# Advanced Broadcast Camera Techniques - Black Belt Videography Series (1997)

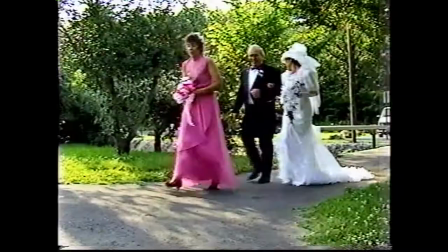So don't always pan the subject as they go by your field of view.
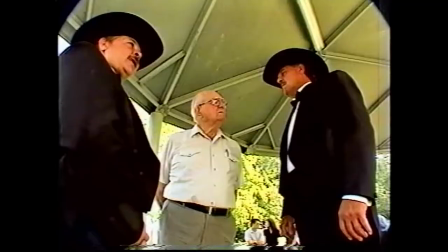Make sure you let them go out of view sometimes, and it creates an excellent opportunity to bring you to your next shot.
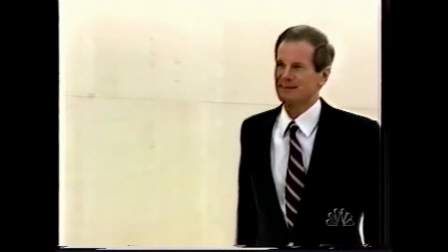The walk out of frame shot is considered one of the benchmark techniques that separates the amateur videographer from the professional.
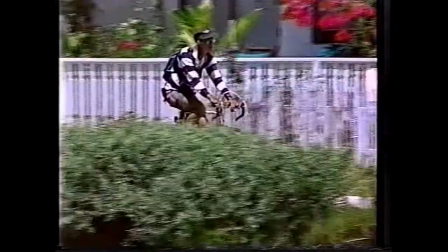The best way to master this technique is to try it when you're not on the job.
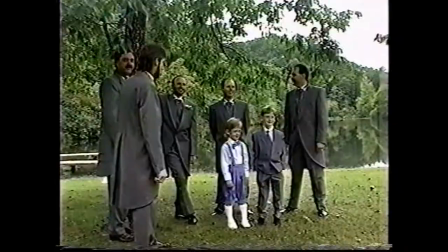Take your camcorder downtown and practice it a couple times. Once you do that, you'll probably use it on every job you do.
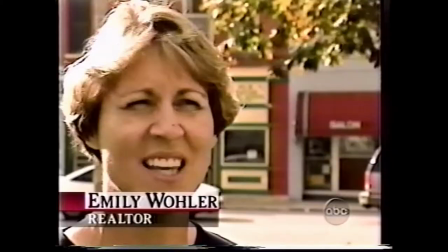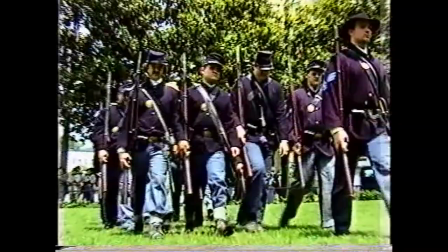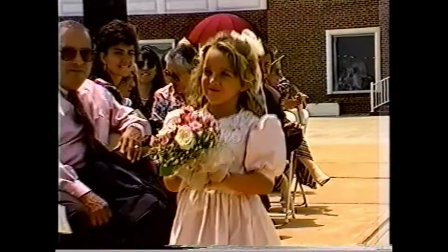If I see a shot on TV I really like and I manage to be able to record it, I could either freeze frame and take a sketch of it, or I have a video printer and I get a shot of the angle that I like and I want to be creative. I can then bring that, show the camera person I'm looking for this kind of angle. I can even show it right to the screen and he can move and adjust to get that same angle that we see in the print.
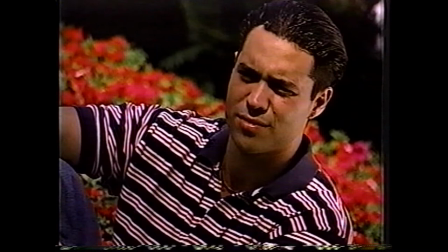This is a great way of being able to transfer some kind of angle and some kind of thing that you see on television directly to what you're doing, as we're doing here.
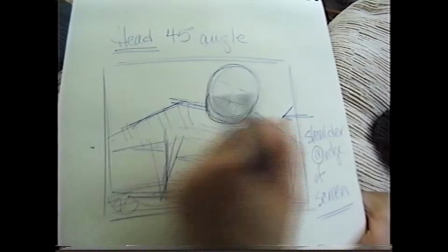You take a shot off TV of the angle you like, or you sketch it out as best you can, and then you're able to bring that along to the job to give yourself an idea and to give the cameraman an idea of exactly what you're looking for.
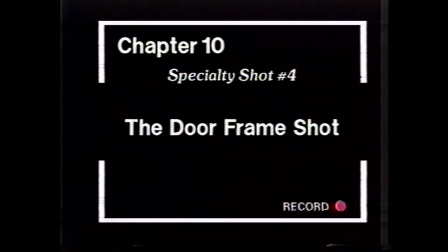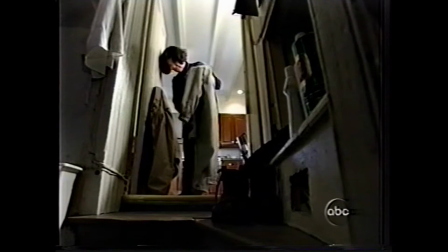When videotaping inside a building, the average videographer forgets to get door frame shots.
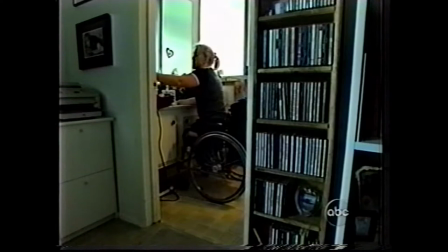Broadcast pros use the door frame all the time to give a more insider voyeuristic view.
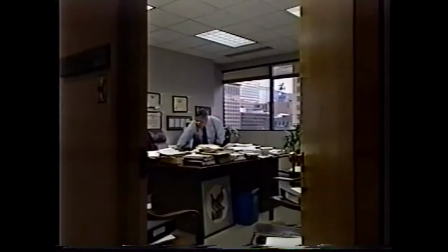It's okay to get the subject, but once in a while get the door frame too. It's used all the time on broadcast television.
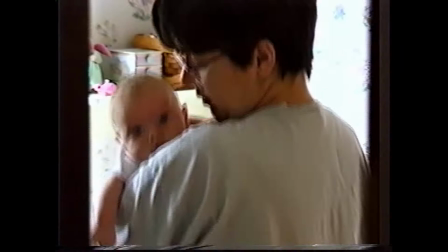Here's a shot without a door frame, and here's the shot with the door frame.
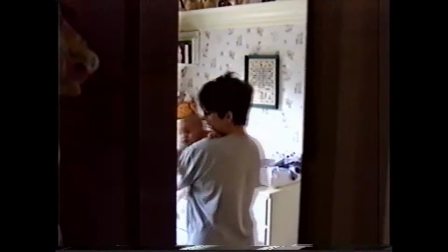It's not made to replace the regular shot,
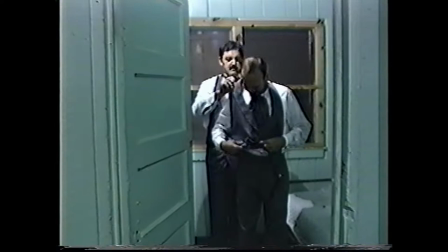but to be used in conjunction to add more of a three-dimensional image to your two-dimensional television screen.
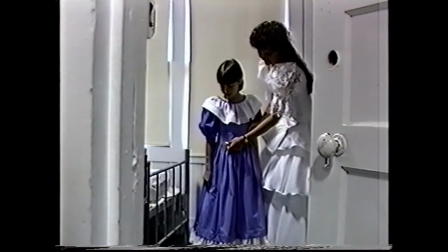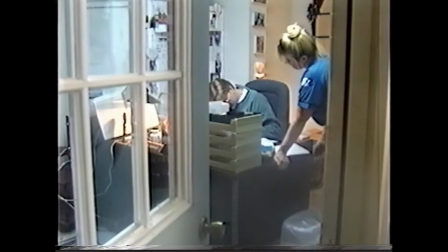Yeah.
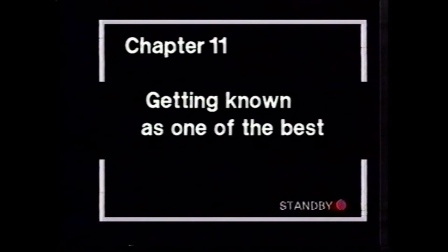It's your job as a videographer to be the best videographer you could be, and that requires practicing, learning from other people, and trying to be the top person there.
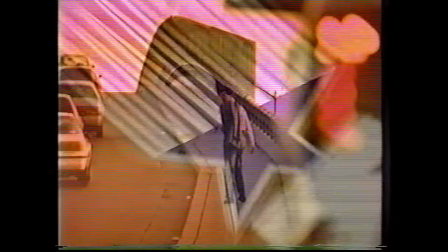And that's going to happen through creative camera work. You know, when you're the top person out there, you're going to be the first one called for jobs.
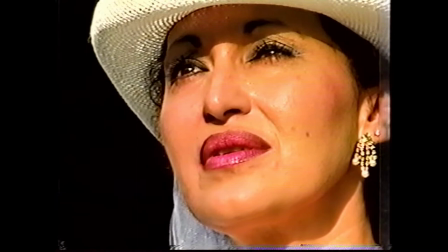You're going to be the one that customers go to first, because everybody knows, hey, Joe Smith, he's the best in the area. Or Mary Jones, she's the one to hire as a videographer. Once you get to be one of the best camera people, you're going to have a few other camera people that are jealous out there, going to say, oh, why does he get all the jobs? Why does he think he's so good, or she thinks she's so good? That's okay. You can put up with that, because you also have a lot of people coming up to me and say, wow, I really like your work.
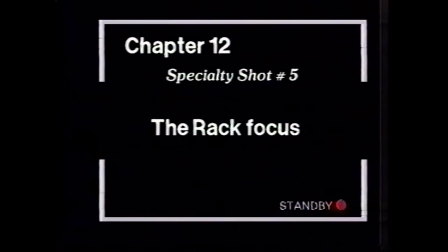I can't believe how many videographers around the country are not doing rack focusing.
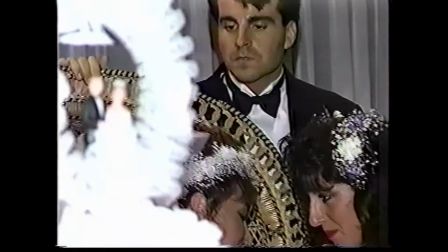You're seeing it here, and this is the way you want to practice. Put your background way in the distance, zoom in tight, get your shot,
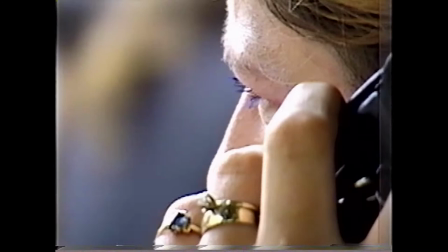and use your focus ring to go back and forth between the background and the foreground. A lot of times on broadcast TV, this is used to videotape a prison where they have the barbed wire being rack focused in the foreground,
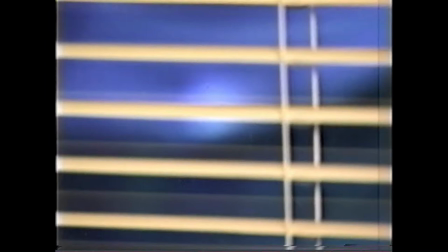used to rack focus between two people, used to rack focus between a sign and a building.
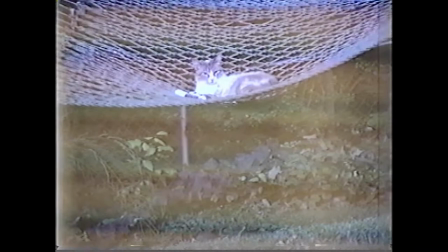Rack focusing is used all the time on broadcast TV. It's your duty as a videographer to go out there and practice.
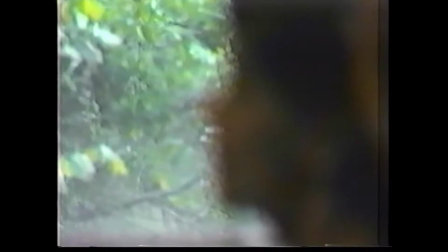As a matter of fact, I want you to stop the tape right after this sentence here.